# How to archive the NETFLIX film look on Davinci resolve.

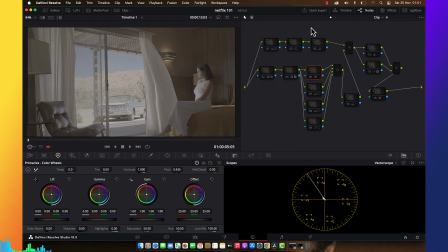25:16 Even to the room, you have to be the same feelings, and this is what I decided to do with the color. I'm going to create
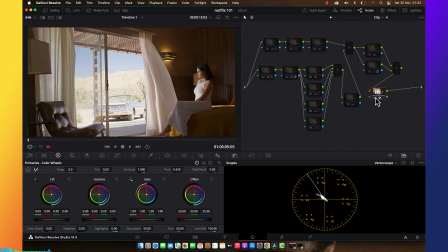rec 79, and then I'm going to do exposure, contrast the picture. Instead of me of changing the white balance, I'm going to reset it and leave it like that.
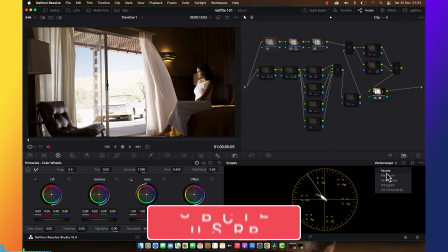25:46 And then I'm going to work on shadows.
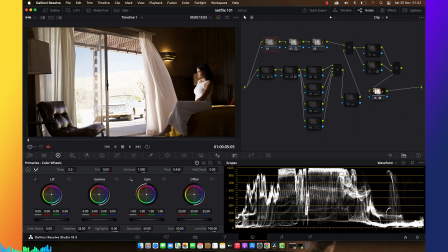25:53 So here I'm going to push the shadows
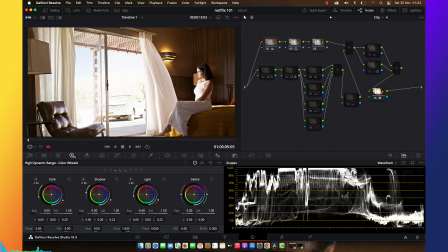25:59 over, and I'm going to fix the highlights just like that.
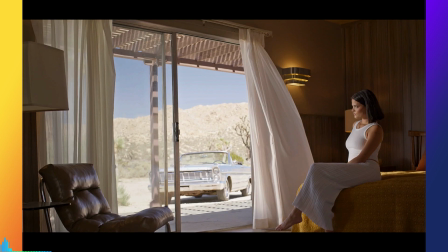26:08 You see, now we got a very nice balance of an exposure.
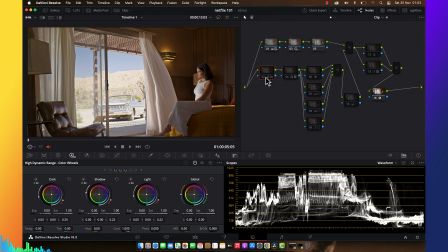26:15 And then we're going to apply the loot that we do just like that.
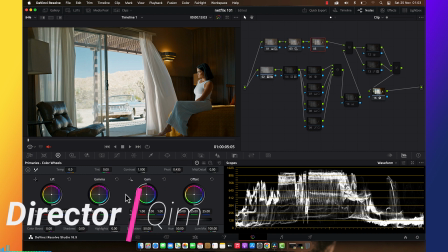26:24 And instead of me going to take it down that to warm, I'm going to increase that warm just like that. And then to my Skintone just like that.
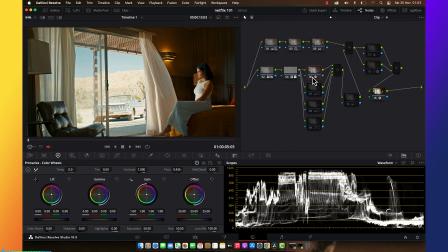26:39 And then here is my glowing thing is going on.
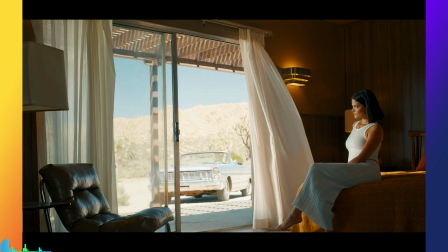26:44 You see the glow, how it will work. It's a very nice, giving a very nice shining picture.
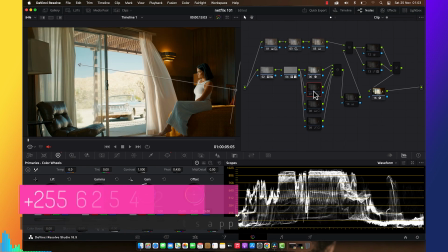26:52 So here I'm going to do a few things.
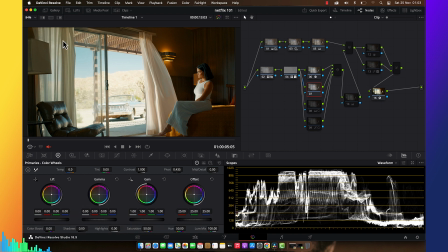26:56 First, I'm about to fix the super highlight to the right over there. So what I'm going to do is I'm going to
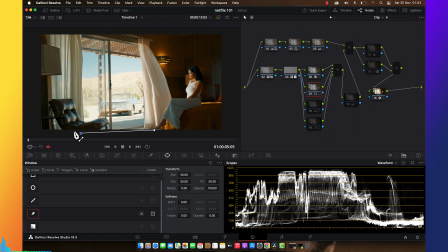27:09 mask this place, so we can have a very neutral
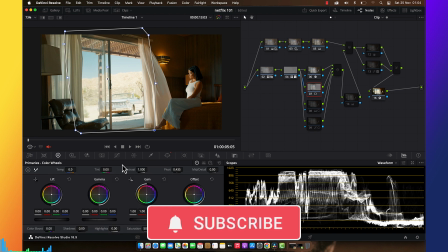27:24 highlights, because this one is annoying.
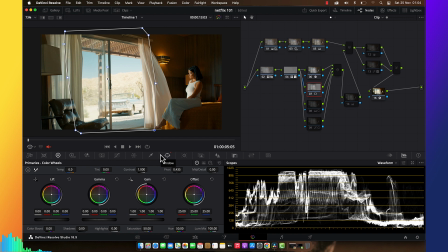27:27 So we need our spots, our subject to be very to be our very spotlight, so to be our very pointful.
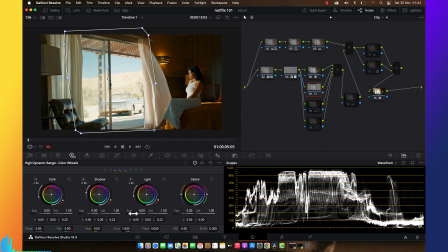27:41 So when you watch the video, the only thing you have to see first is that woman. So I'm going to use this one, and this one should bring the light down.
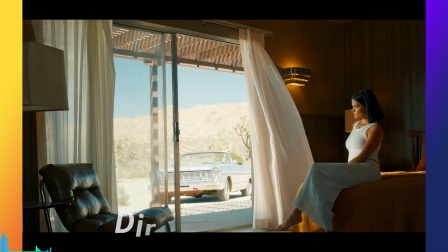27:55 So now you can see I protected the background over there.
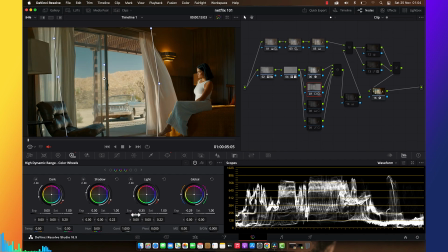28:02 So another thing that I'm going to do is just I'm going to pop that warm to this side. I'm going to pop this.
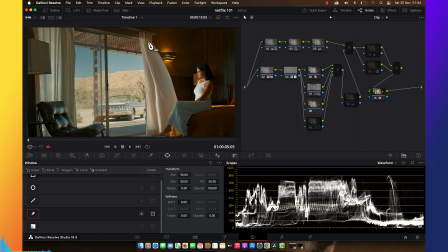28:16 So I'm going to use power window and click a bit this spot. So I'm going to push the color, so this one and this one can have a bit of separation.
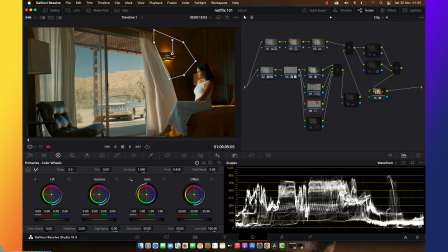28:35 So you can see this one's too much, this one's less. So I'm going to push it to be too much. So the time I'm going to do separation here, you're going to see this one is less, this one's too much. This is what I want to aim and get.
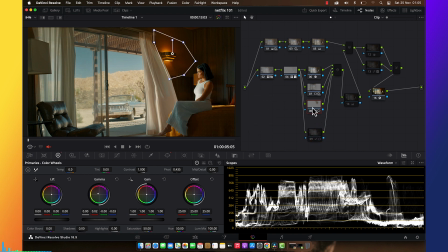28:54 Okay, I do this, and also I'm going to do to the reflection, but I think it's good to leave it like that. So I'm going to do my vignette as I often do.
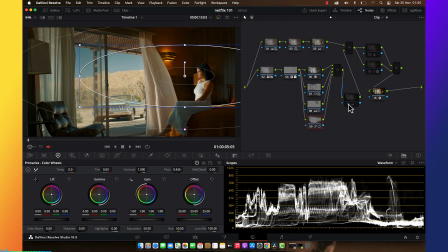29:18 Just like that. My HSV. This is from my Skintone.